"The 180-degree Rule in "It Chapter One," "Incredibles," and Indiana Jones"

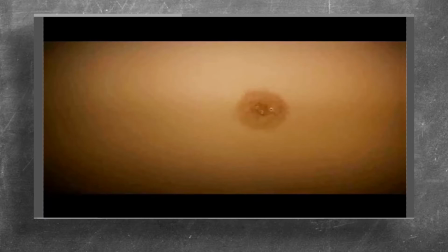0:00 And this is from the most excellent 2017 It, second adaptation of the Stephen King book.
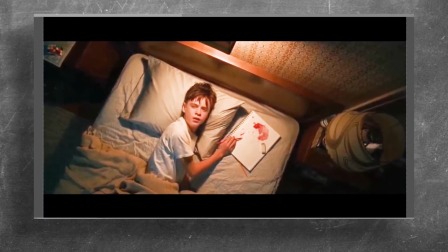0:07 Okay, so we got one character. We're coming straight down in on Bill here. So whenever it's straight on in, as we kind of have here, his eyes are going a little screen left,
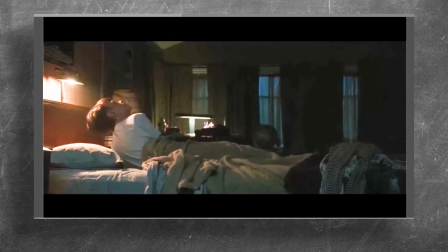0:23 but by and large, this is a straight down the line neutral shot, which allows him to kind of go in any direction at this point.
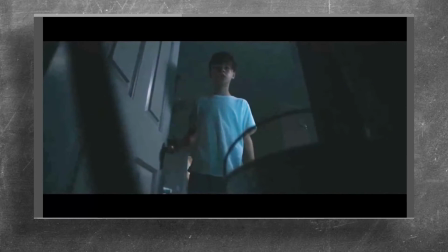0:32 So he's his look is right, emptying the shot, as we have here with a door.
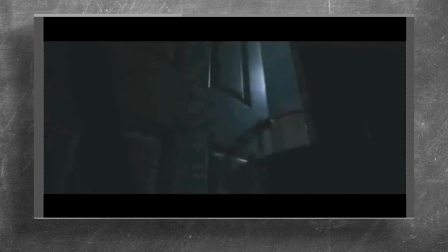0:41 This is a way to reset the 180. Now we have a new 180, which is, we're looking straight down the line again.
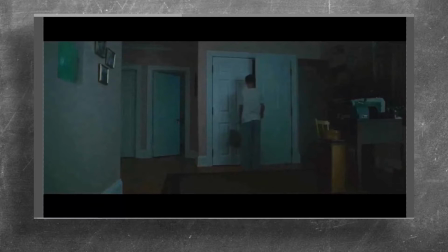0:48 So the next shot, whatever it happens to be, is neutral. You can turn whichever way he wants, and it's legal.
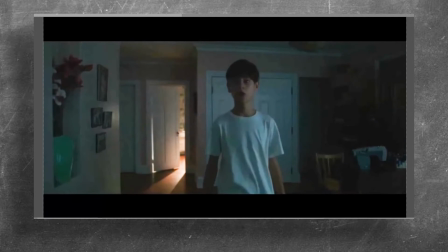0:54 He's coming straight at camera. So the 180 is, we're straight down the 180 line again. He's going to look over that shoulder.
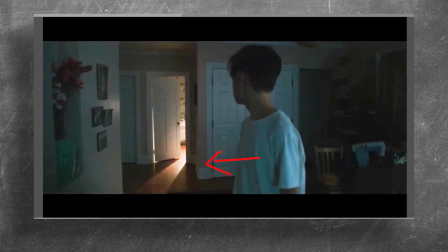1:00 So chances are pretty good the next shot will have him moving from screen right to screen left.
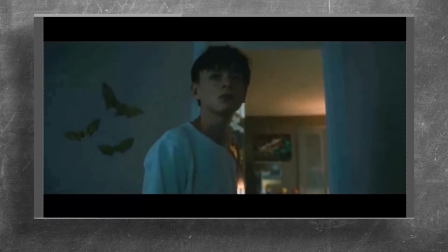1:07 Again, sort of down the barrel there, 180.
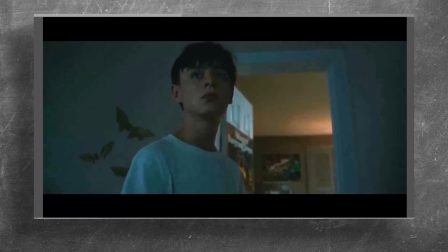1:13 And we didn't. Because this is a neutral, pretty straight in shot, straight down the line.
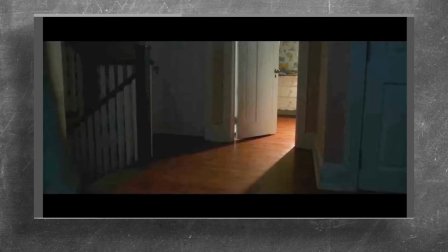1:19 He's looking essentially directly over the camera, allows him to come in from any direction.
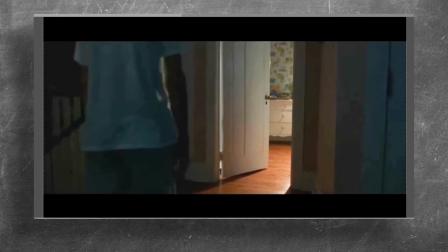1:23 So the 180 line is established going screen left to screen right.
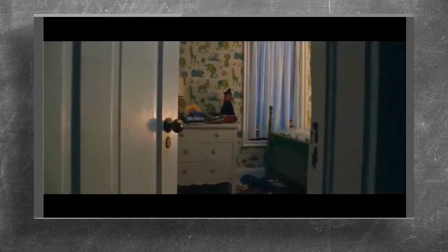1:28 We're back down the middle, so we could do either. Point of view, down the middle, could do either.
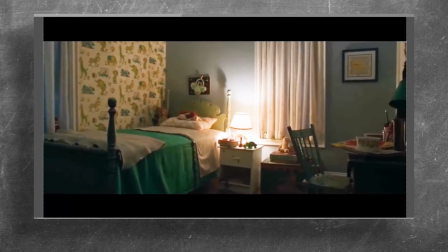1:33 The chances are he's going to go from left to right, though, in the subsequent shot here, which is correct.
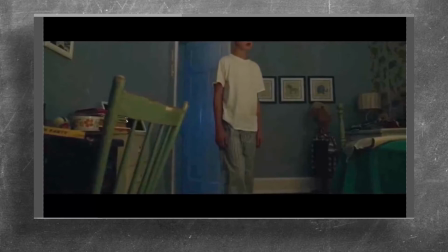1:39 So his line of action is coming in left to right there.
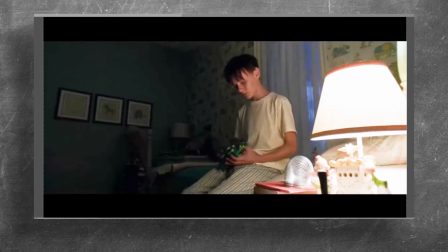1:47 His body turns. So now he is, he's looking here, looking straight down, but his eyes are screen right to screen left.
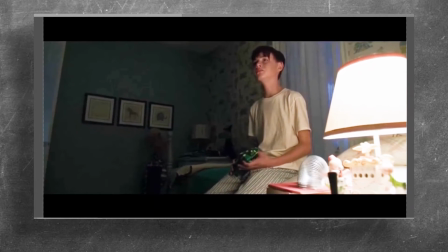2:03 Again, the look is driven by the action of the character. Camera's moving.
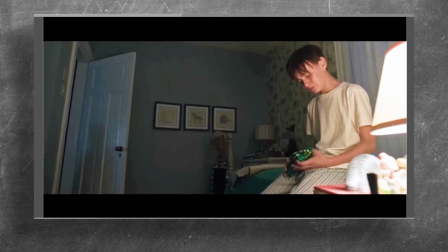2:12 Camera's moving to reveal a little something over here. I'm not sure what that is. Sound reminds us that that's important.
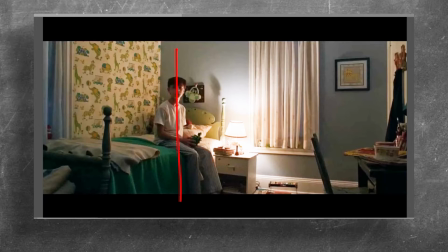2:21 And if our line used to be here, his look towards the door makes it now straight towards us. We're in the door, essentially, so he's looking towards us.
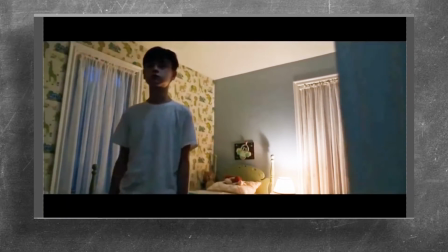2:35 He may veer a little left to kind of keep, there he goes, to keep with the 180 of the previous shot.
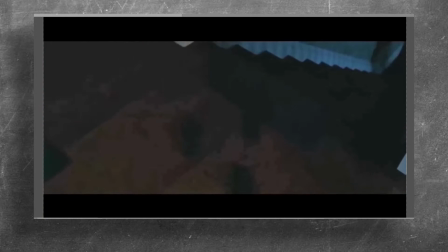2:41 But this is a continuous shot now. Notice he went a little towards the right. His eyes turned to the right.
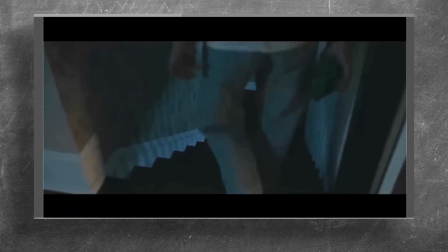2:47 Point of view shot, neutral, so he can come in from any side. Now he's going from left to right.
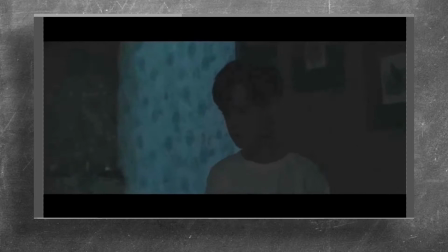2:53 His action takes him in a U shape, so he was going that way, now he's going this way.
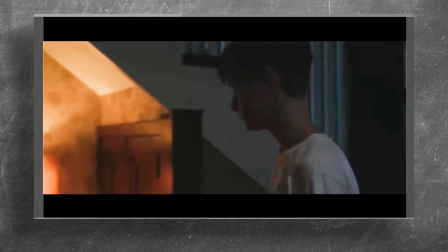3:01 No cut, so it's continuous, so now the 180, the line of action is over that way.
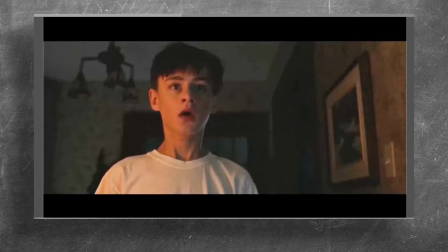3:10 And we're pretty straight down the line. Pretty straight down the line.
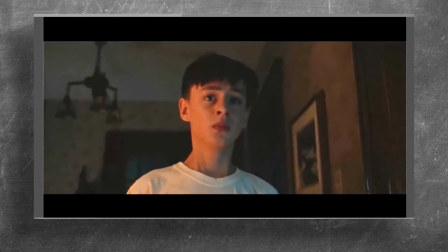3:21 We're basically looking from his eyes straight out and then straight into his eyes.
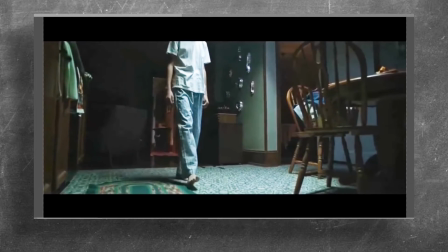3:26 And then whenever he's in motion,
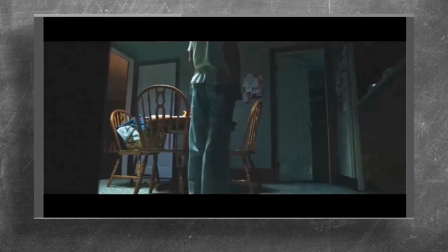3:30 his action between cuts is directing the line of action.
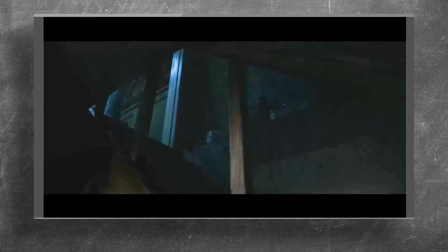3:37 So that little J turn that he made there, pointing towards screen right, coming in screen right,
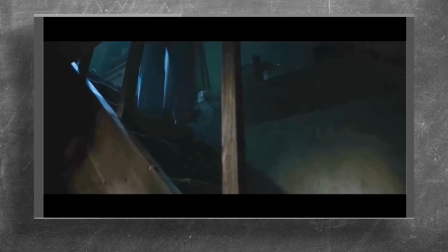3:44 chances are he'll hit the bottom of the stairs here and do a little turn, and this will be continuous.
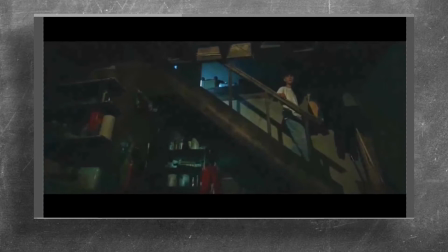3:49 Maybe we'll cut to his point of view. There's a cut, but it's continuing his left-right motion.
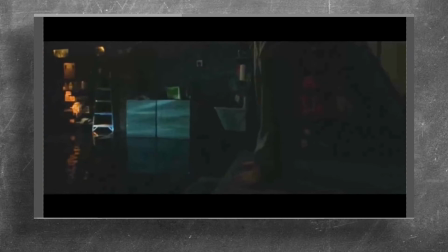3:54 Coming straight down, then he takes his turn.
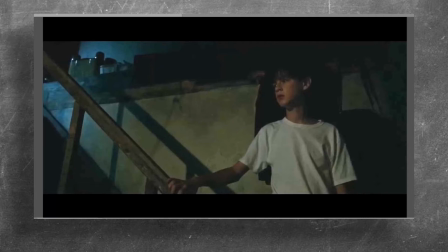3:57 So the 180, very mobile, even and especially when there's only one character on screen.
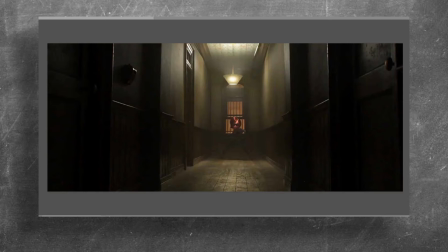4:07 Here's another one of these, also in the dark, also scary, but this one's from an animated film, which makes it less scary, perhaps.
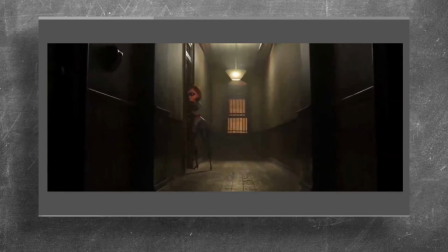4:15 Incredibles 2. Elastigirl is checking out this dude's suspect apartment. She begins our shot coming straight in down the line, makes a little screen left turn.
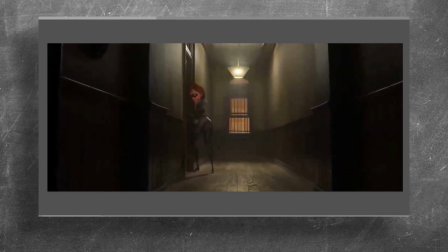4:30 Her eyes are looking screen left. We're going to stay on, this is our line.
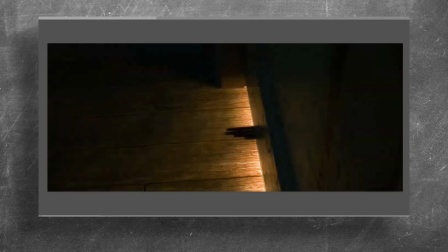4:35 We're never going to go back here. We're always going to stay over here for this bit. She reaches in, still on that side of the door.
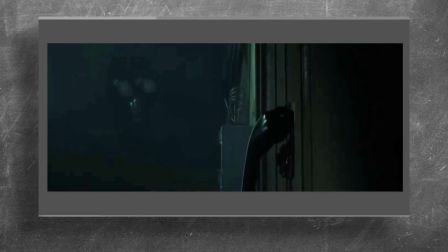4:42 You know, if the line is in the middle of the door, we're on the south side of it here, right?
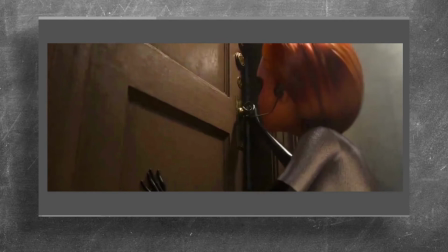4:48 She's on the north side of it. Let's see what neutral shot we get there.
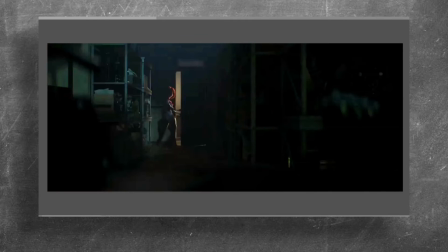4:54 Still in that, there's the line. Okay, She made kind of a look.
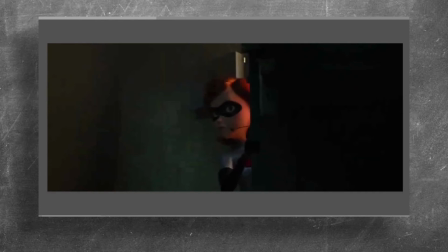4:59 Let's take a look and see where her eyes go. Straight into camera.
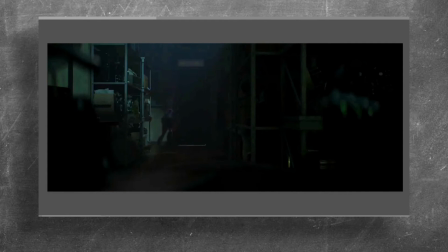5:04 And that gives us this. Now, reset 180. So presumably she's going to come down this path.
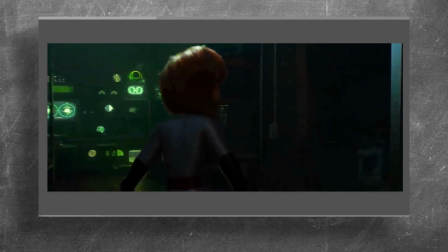5:11 She's walking straight down the line. We're favoring that side of her again. So it's a little like the doorway 180 is still in place. Still on this side of the line.
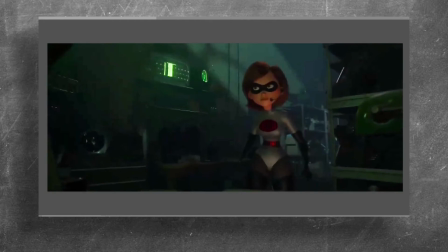5:25 We could go over her right shoulder if we wanted. Camera doesn't.
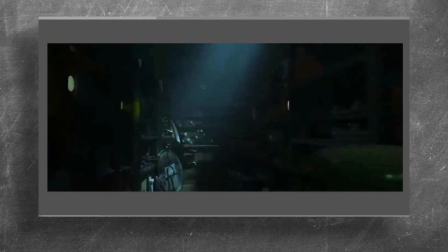5:31 Point of view shot, reset. 180 can be anywhere.
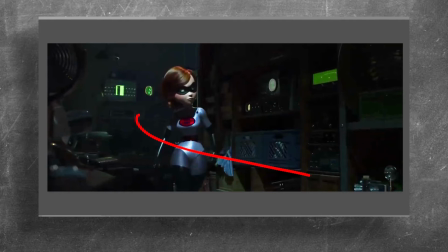5:35 So now with that reset shot, she's moving from screen left to screen right. So here's somewhat of a tricky one, right? This makes her change direction a little bit.
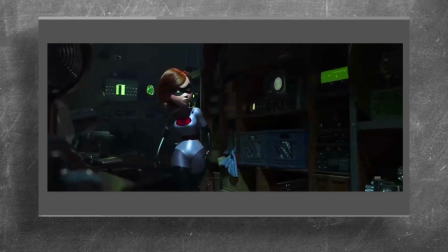5:50 So the 180 rule is there to avoid confusion. And there's very little to get confused about when we see the same character from a new angle
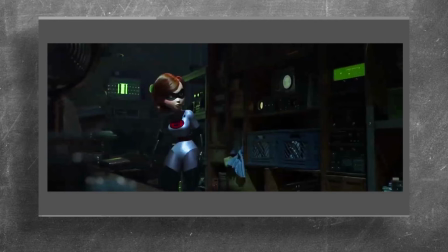6:05 without an interruption of time or space. So you could say conceivably that the new line is here.
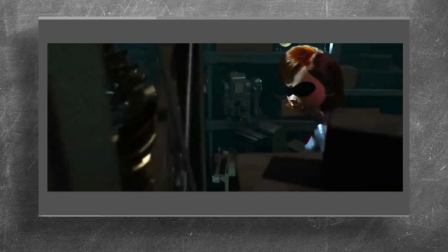6:14 We're on this side of it, and then we're on this side of it. So there's that line. We were over there, now we're over here. So it doesn't necessarily have to be straight down the barrel.
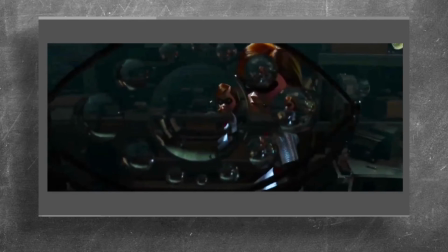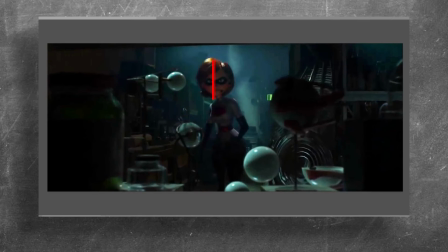6:29 Pretty straight in.
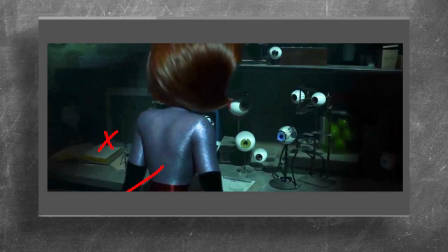6:33 Which allowed us to get off of that side of her and onto this side of her.
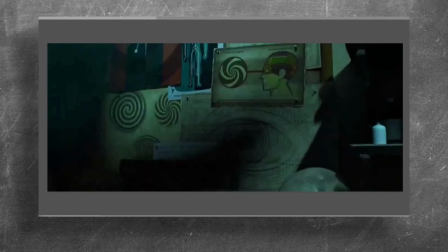6:39 And we're sort of still on that side of her. Point of view shot, resets, whatever we want it to be next.
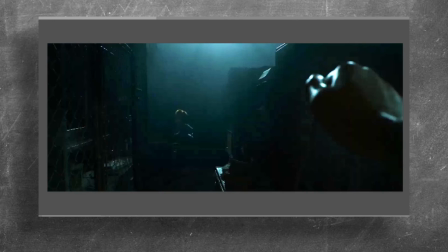6:49 Eyes upper right, screen right. I think there was a head turn there.
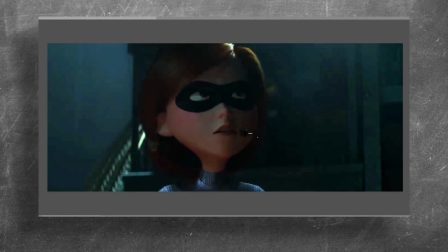6:53 It was pretty quick. Superhero quick. Let's see.
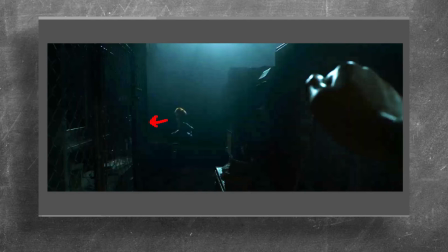6:59 So I think she used, it's really hard to see here, but I think she used to be looking that way and her head turned up this way to hear the clock, or here to turn the clock.
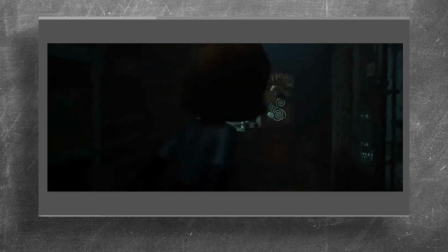7:08 See, hear the clock.
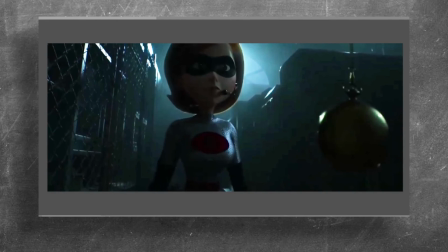7:13 And again, sort of following straight into the character.
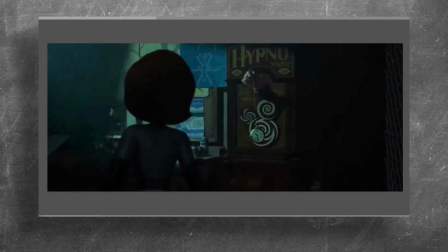7:18 If you see her move within the shot, as we do right here,
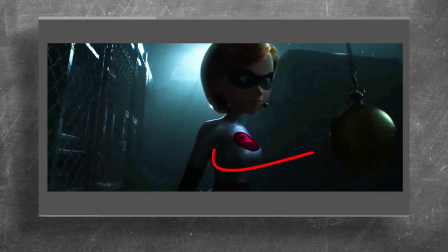7:23 that's motion within the shot that allows you to dictate the new line of action.
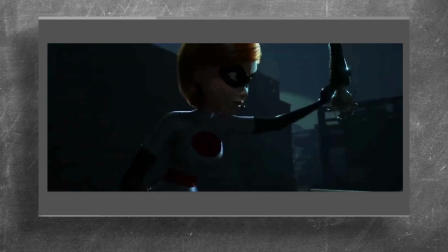7:31 And that way. Still going that way. Looking down.
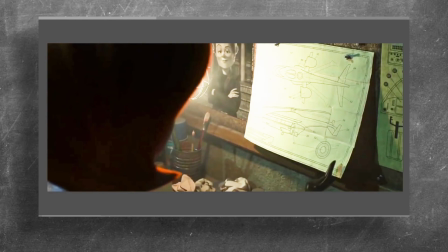7:39 I'll probably stay on this side of her shoulder.
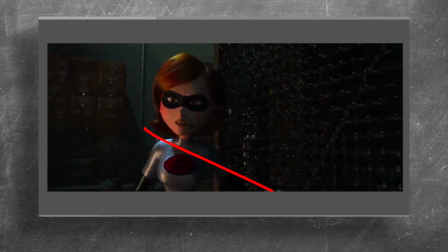7:45 If the line was here, we're still kind of over here.
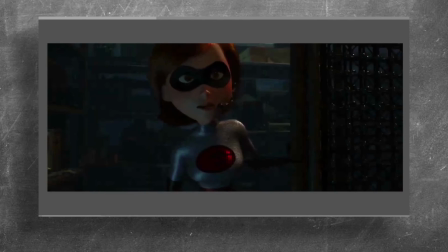7:51 It's really about maintaining the
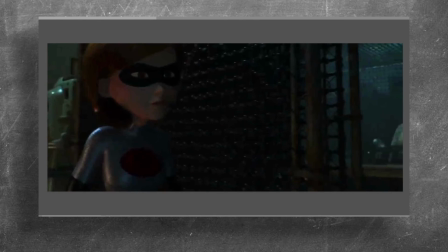7:57 some screen direction. She'll continue to move in the direction that we've seen. And then this is a great exploratory scene, right?
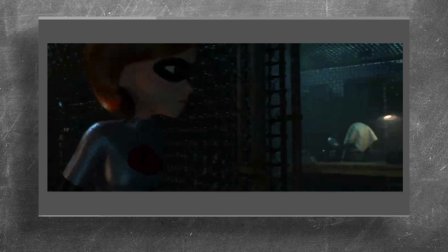8:05 This is a character discovering things at the same time as the audience is discovering it.
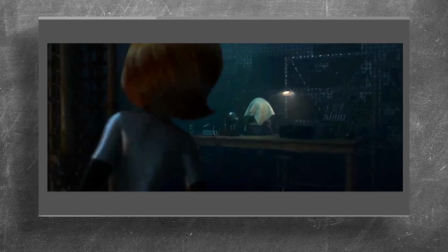8:09 So when she looks at a thing and we cut to the thing, it's a great way to suck the audience in and make them a participant.